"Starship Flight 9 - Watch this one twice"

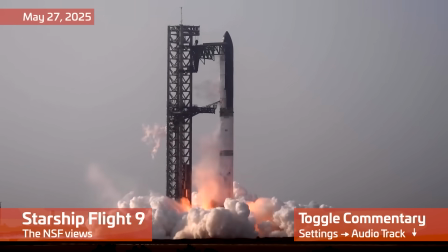Alright folks, special Starbase summary here. It's a Starship launch summary.
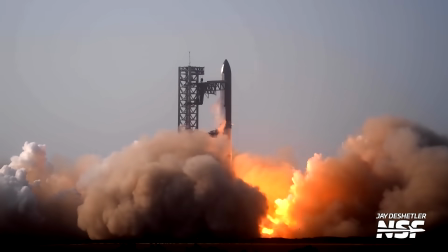You are going to want to toggle the commentary and go back over to the ambient track, so here is what we're going to do.
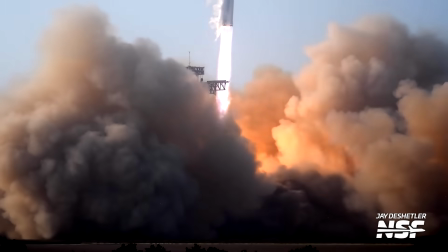Kicking it off with Jay DeShetler's shot here. This is from our south property, about a mile, a little over a mile away from the pad to the south.
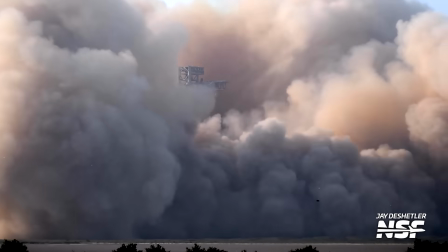What I'm going to do is try to explain these camera angles and sort of the setup behind it,
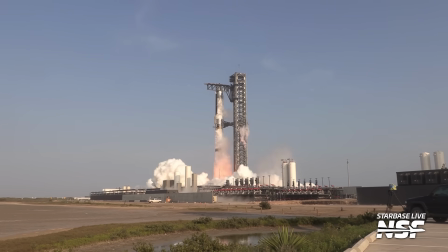and then go back and watch the video again with the ambient track so you can hear the sounds of the rocket from all of these microphones.
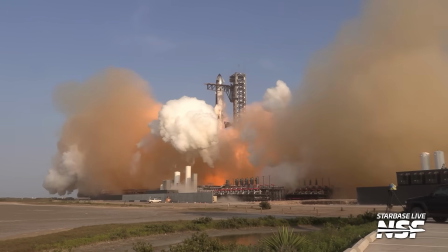This shot here is an electronic positioner over on our trailer at Danger Lot.
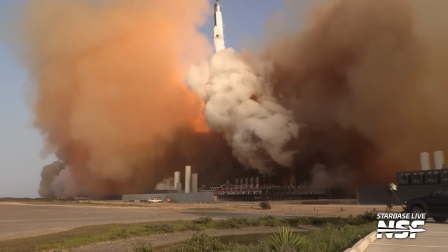Massive thanks to SpaceX for letting us deploy our live stream trailer there at this.
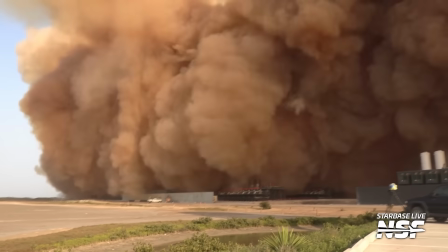About, what is that, 1,400, 1,700 feet away from the base of the rocket there.
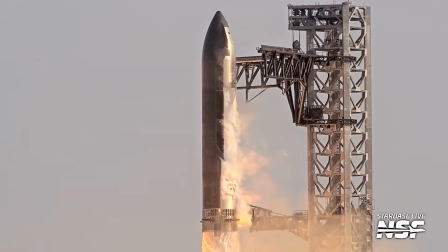Again, settings, change back to Klingon if you want to listen, or you should listen to the rocket audio.
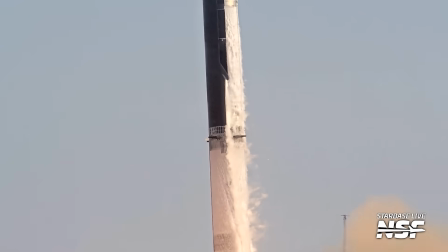This shot tower on the right is going to be from our North Beach site. Again, just over a mile away from the rocket.
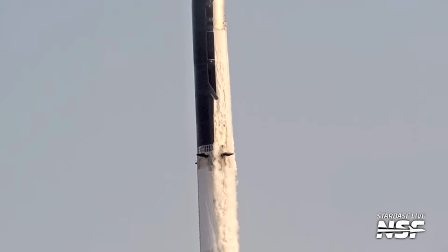This camera actually mounted in a dome down position.
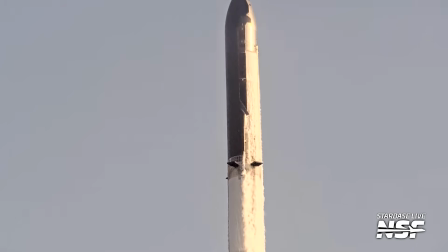For tracking cameras that are going to track the whole launch, we need to mount them dome up so they can pan, or I guess so they can tilt all the way up to vertical.
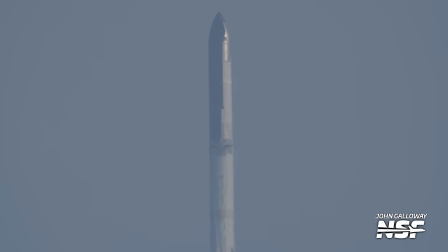And that runs out of tilt because it cannot tilt up past the dome that protects the camera. This shot here is me. This is from seven miles away. I'm running a robotic tracking rig on the roof of the Margaritaville Hotel.
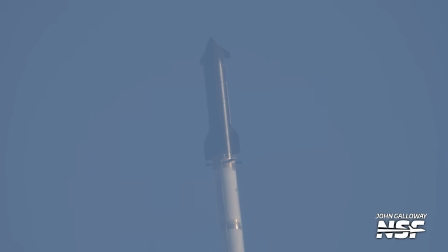I'm about 165 feet off the ground, fighting that haze. You really do see the difference between those close-in.
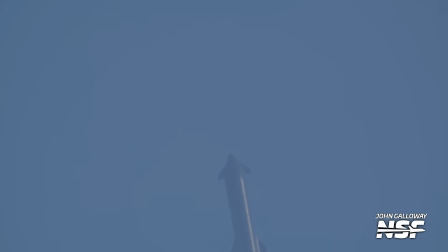Danger shots, the one mile shots The 1400,
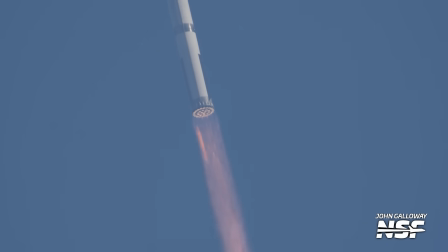1700 feet shots And then the haze of Seven miles away there But we have a fiber line, so it's a good place To get a nice feed Back to y'all Fantastic on the engines there Look at all the engines and the detail you can see Still fighting a little bit
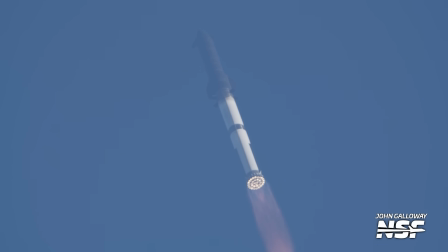of haze When you're missing the contrast of the darker ship And the darker blue of the sky But as the stack, yes Got a little shock cone there for just a second as the ship gets up higher into the air you get out of that ground haze that humidity
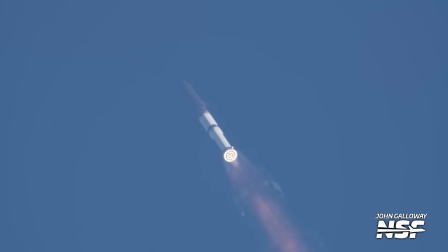down near the ground sky gets a little bluer sky gets a little clearer also it's leaning away from us i like this angle because from
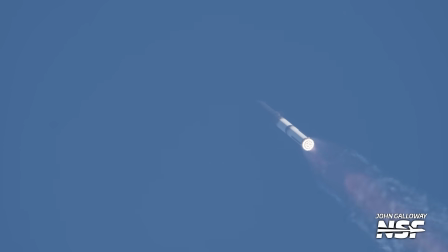a like a river property or the sites over on the highway near the production site rocket's sort of going away from you
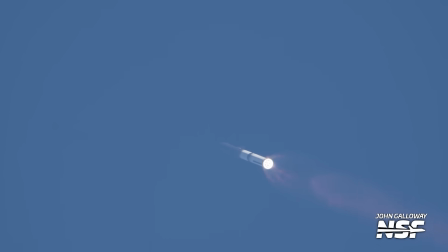here on south padre island which is actually north of the launch pad i get a little bit of a side angle the rocket's not just going straight away from me but we can see the context of the side of the vehicle here but you're still that contrast between the dark tile system the tps
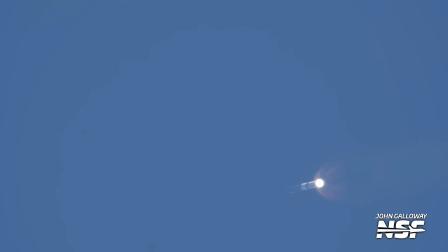and the blue sky is a little tough and i want to try and figure this out in the future the ship engines sort of blend together after it gets down range i don't know if i can uh tap the exposure or something to try and make that a little bit more defined on the engines but again starts off
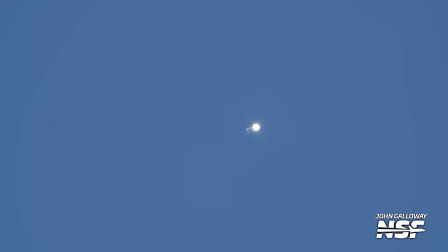at seven miles of atmosphere and there's really not a lot of substitute for just getting closer and removing that air between you and the rocket. This is going to keep on going downrange. It's going to be quite a bit of a long track here because with the long lens, I was running, what was that lens?
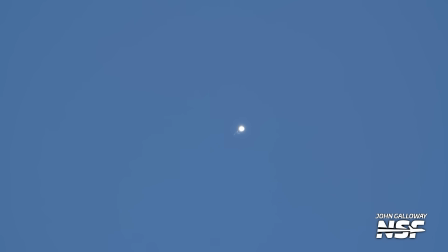It was 150-600, it's one of those Sigma lenses, and I had it set to around 500 millimeters, and it was on a 2x teleconverter. So you take 500, double it. And it's also micro four thirds going into the camera itself.
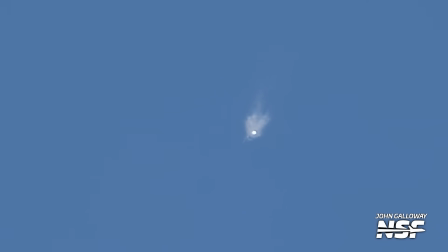So I mean, what is it? Somewhere around 2000, a little bit over 2000 effective millimeters there.
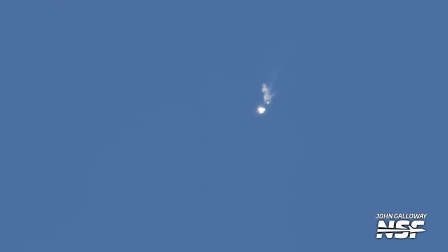There's the hot staging, by the way. And the flip of the booster, if you switch over and you listen to the commentary, you can hear some of our back channel comms, including me talking about what I'm doing in the ambient track. So it's like still kind of a commentary track, but I'm like I got the booster I'm staying with the booster the ship can just do its thing I'm
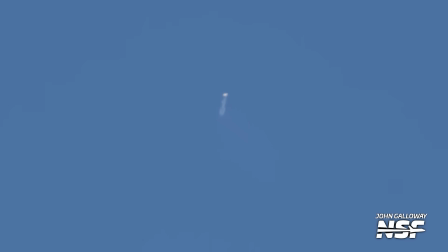not going to see the ship for much longer but here even though it's not a catch we knew that the booster was bound for the gulf so we wanted to keep an eye on this there's a behind the scenes video if you're a member of the channel we've been releasing
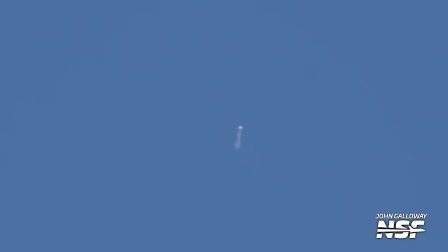some of these behind the scenes videos I need to record a behind the scenes videos of what my my hands have to do during this track. Because it's really weird.